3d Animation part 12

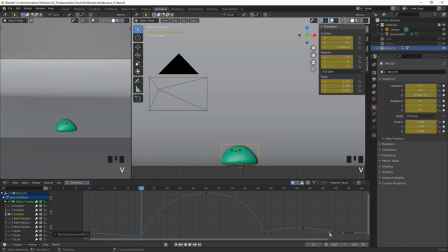4:08 Again, hit V, free, and adjust that. Just make sure that we have a nice shape to this curve here. There we go.
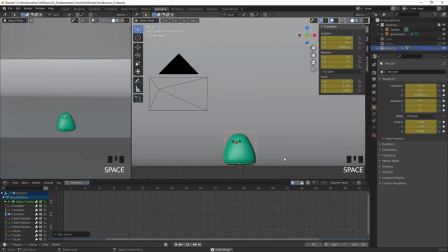4:28 Now if I play it back, we've got a little bit more life there. But at the moment, as we take off, we're still squashed.
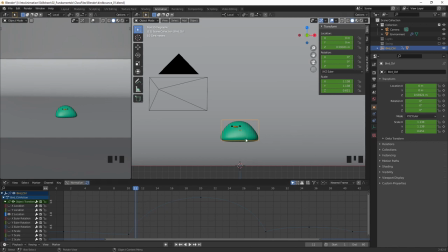4:42 And I want to change that. I want to stretch the bird out as we take off. So on frame 11, we're going to first reset the scale. So I'm going to hit Alt S to reset it. Then I'm going to stretch it out a little bit. So S and Z, just to increase that just a little bit.
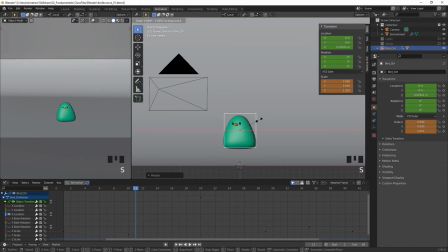4:58 And S Shift Z, and we'll squash it in a little bit as well.
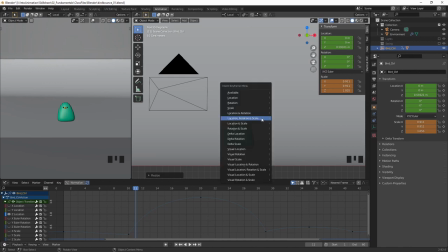5:03 Then I'm going to hit the I key, and in this case I'm just going to key the scale.
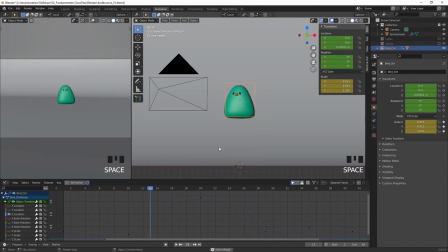5:10 Then as we play back, we get a little bit more pop as the bird jumps up in the air. Now, I like having this second bounce without the squash and stretch,
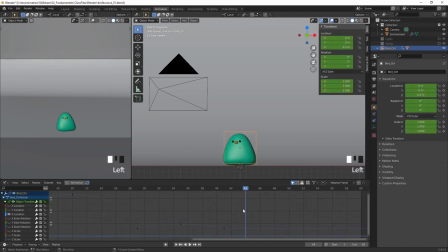5:27 but I think just to give us a little bit more life and settle at the end here, I do want to squash it down again just a little bit. So I'm just going to go back to the dope sheet for a second. And just a couple of frames on here, maybe frame 43. I'm just going to squash the bird down a little bit. So again, hit S and Z.
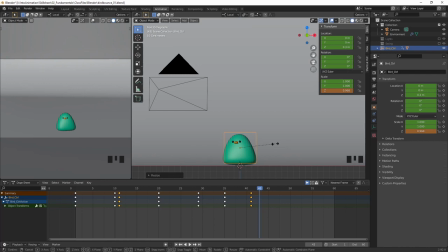5:51 Just a little. And S, Shift Z, scale it out slightly. And again, G and Z, because we need to make sure it's contacting the floor here.
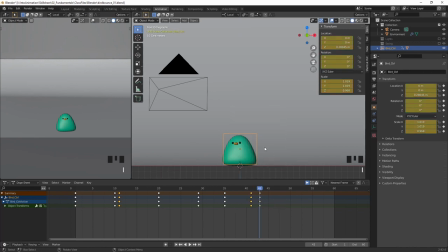6:03 And hit I, and we'll set a key. Again, making sure that we've got both location and scale selected there. And then after the bird has squashed down into place, we need it to recover back again.
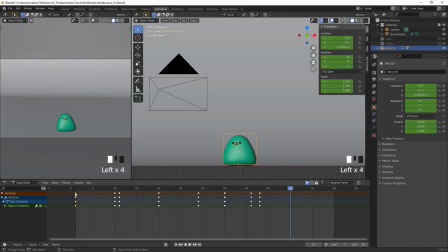6:19 So I'm going to, on frame 50, just going to copy my first key. So hit Shift D, drag that along to frame 50. Now we've got a little bit of a glitch in here, so I'm just going to jump over to the graph editor to see what's going on.
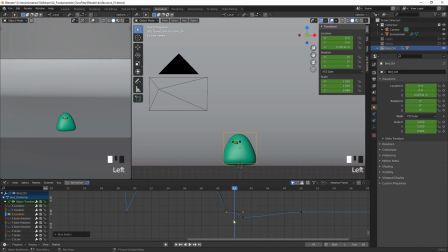6:37 And you can see here that our curves have got a little bit broken here. So I'm just going to select that one handle and just smooth that out. So the bird will come down and smoothly move into that squash position before recovering up.
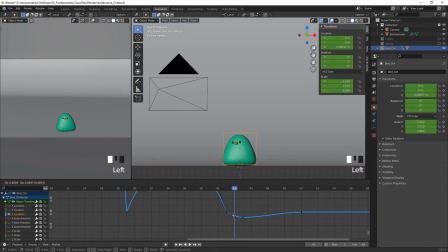6:58 Just that a little bit more. There we go. Okay, so as we play this back, we just got a nice little settle at the end there. So don't forget to save your scene.